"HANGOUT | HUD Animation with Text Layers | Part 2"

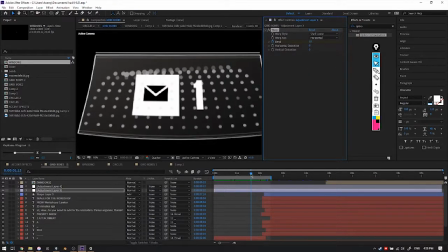16:34 But if you use these properly, you can actually get some pretty cool looks.
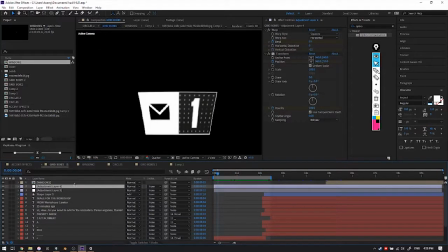16:38 In fact, you'll find the way it moves is actually a transform effect. It's not even the layer itself moving, because I wanted to have this warp as well. So the warp gives it that look, the transform makes it move.
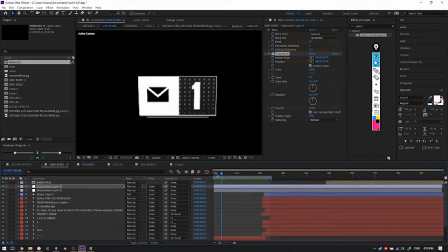16:53 And then when you animate it, you just try and make it look like they're related, like they both end at the same time.
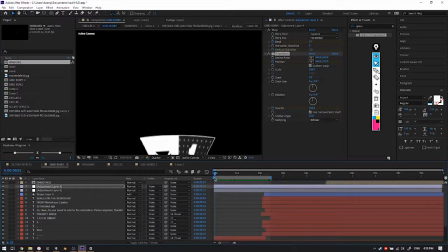17:00 Actually, they don't end at the same time, but they sort of affect one another. So as it's moving fast, it's warped, and then it slowly comes back,
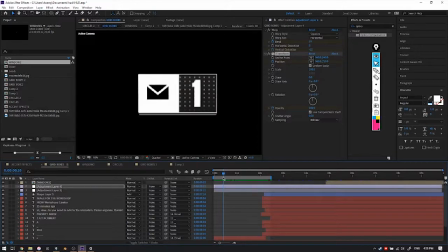17:07 but it's fully straight before it stops moving.
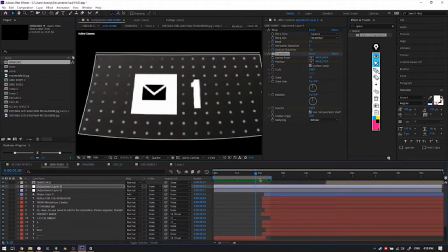17:12 It's a few frames, but it makes all the difference. So now the same principle here is applying. The dots come on. As soon as the dots are done, the mail icon starts moving up, and at the same time the panel is coming back down.
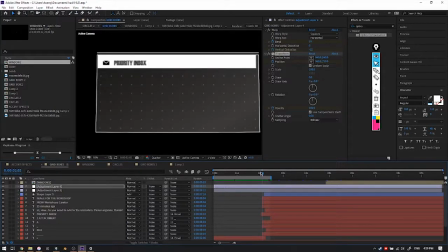17:27 This guy lands at the top just as that bar is about to finish. Priority inbox appears, and then just as priority inbox is finished, you see this from workshop, this one appears, and the line also appears at the same time.
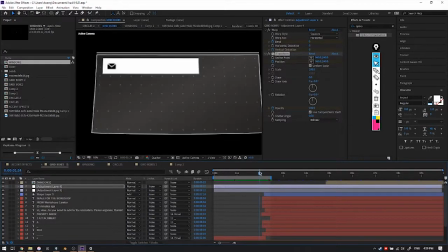17:41 So I'll probably delay the line so that it's not appearing at the same time.
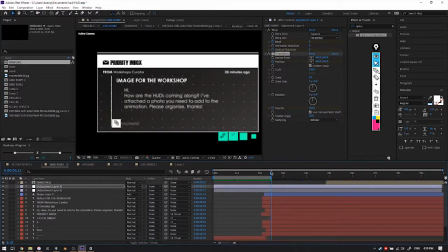17:45 And then the text comes in underneath, and then we have these icons here and these icons down here. Pop. And so you get something looking nice and smooth.
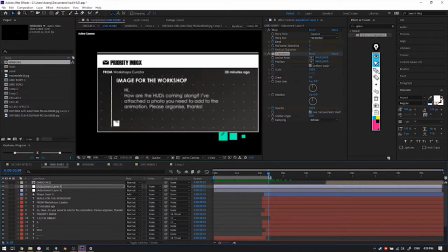17:57 So the smoothness actually comes from that, from easing keyframes, and also just making sure that the next thing is starting just before the previous one ends. And that makes it look pretty cool. I think these came in a bit too soon. If you watch it properly, you'll see these guys come in and then they've already appeared.
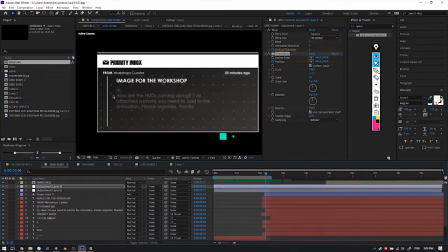18:15 So your attention is here. You don't actually see these animating in. So what I would have done if I was updating this later is to grab those two guys
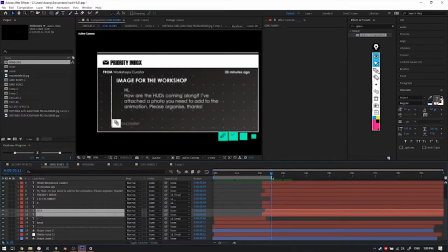18:28 and just delay them, so that right when that one attachment starts coming in, just as it's about to finish, is when we just start seeing these ones. Just like that is actually how I offset them. I wait for one to just about to end, and then bam, there we have the second set.
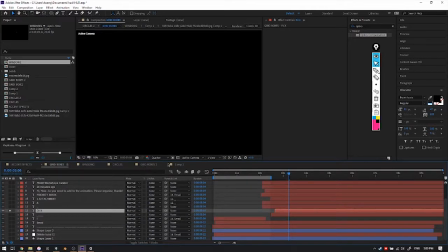18:50 Something else I wanted to add about these icons is if you know what dingbats are, they are fonts that are icons.
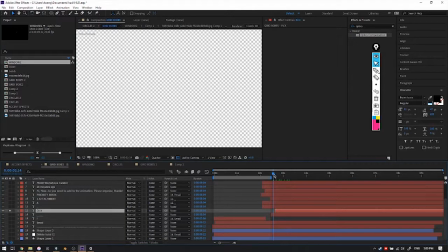18:56 They're really dope because now you can use the text animators on these, and you just have them all on one layer. They're not even individual. They're all in one layer, and you just animate it the same way we did with the text animators.
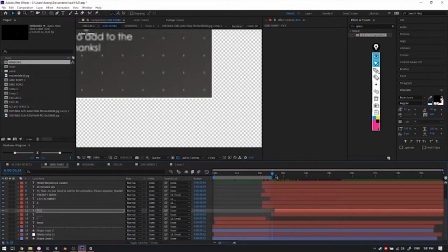19:14 And easy stuff, easy, nice and quick. Offsetting things is one layer. You just slide one layer down and you're done.
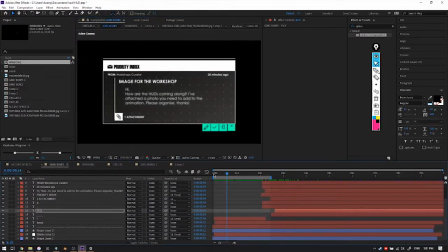19:21 So that's the email HUD. Using the same concepts that we've been picking up as we covered from the previous one, which is the dots, having the dots, the grid background, making sure everything makes sense.
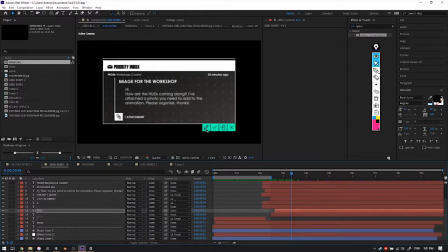19:37 In this case, we have buttons that make sense, reply, mark as read, send to phone, close, I guess. One attachment is there, there's time, there's who sent it,
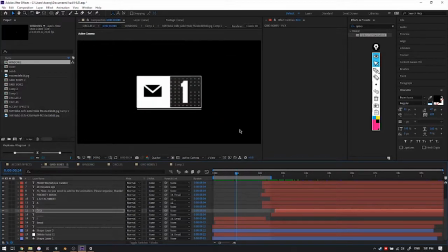19:48 and as everything is happening, we have the unread count there.
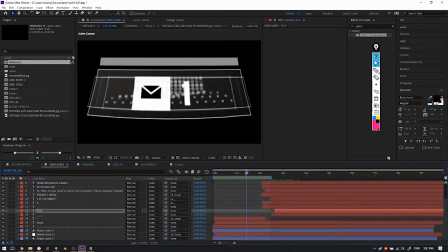19:52 As everything starts opening up, we have one thing happening after the other, so that you have time to process exactly what you're looking at.
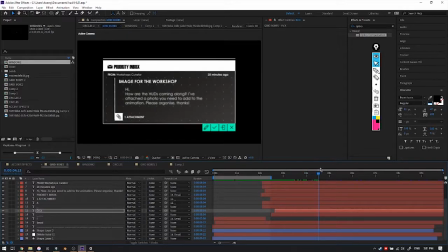20:01 So dope. This gives you some time to read, and then it moves out of the way. We have the same effect happening here. We have a warp, which is giving it that angled look, and then the warp goes off. position happens,
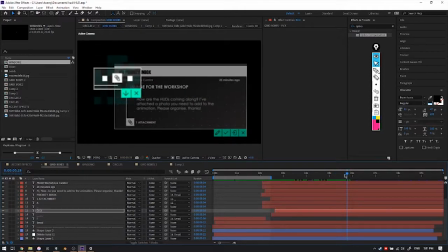20:14 and the icons also come in generally at the same time.
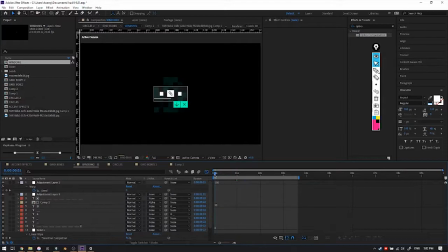20:18 If we go to this window 2, you'll see there's these dots here for the loading process. Let's see these dots. So these are using the same
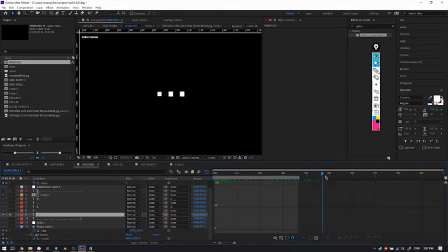20:34 process, just an animator going through and scaling them down, so it looks like it's loading.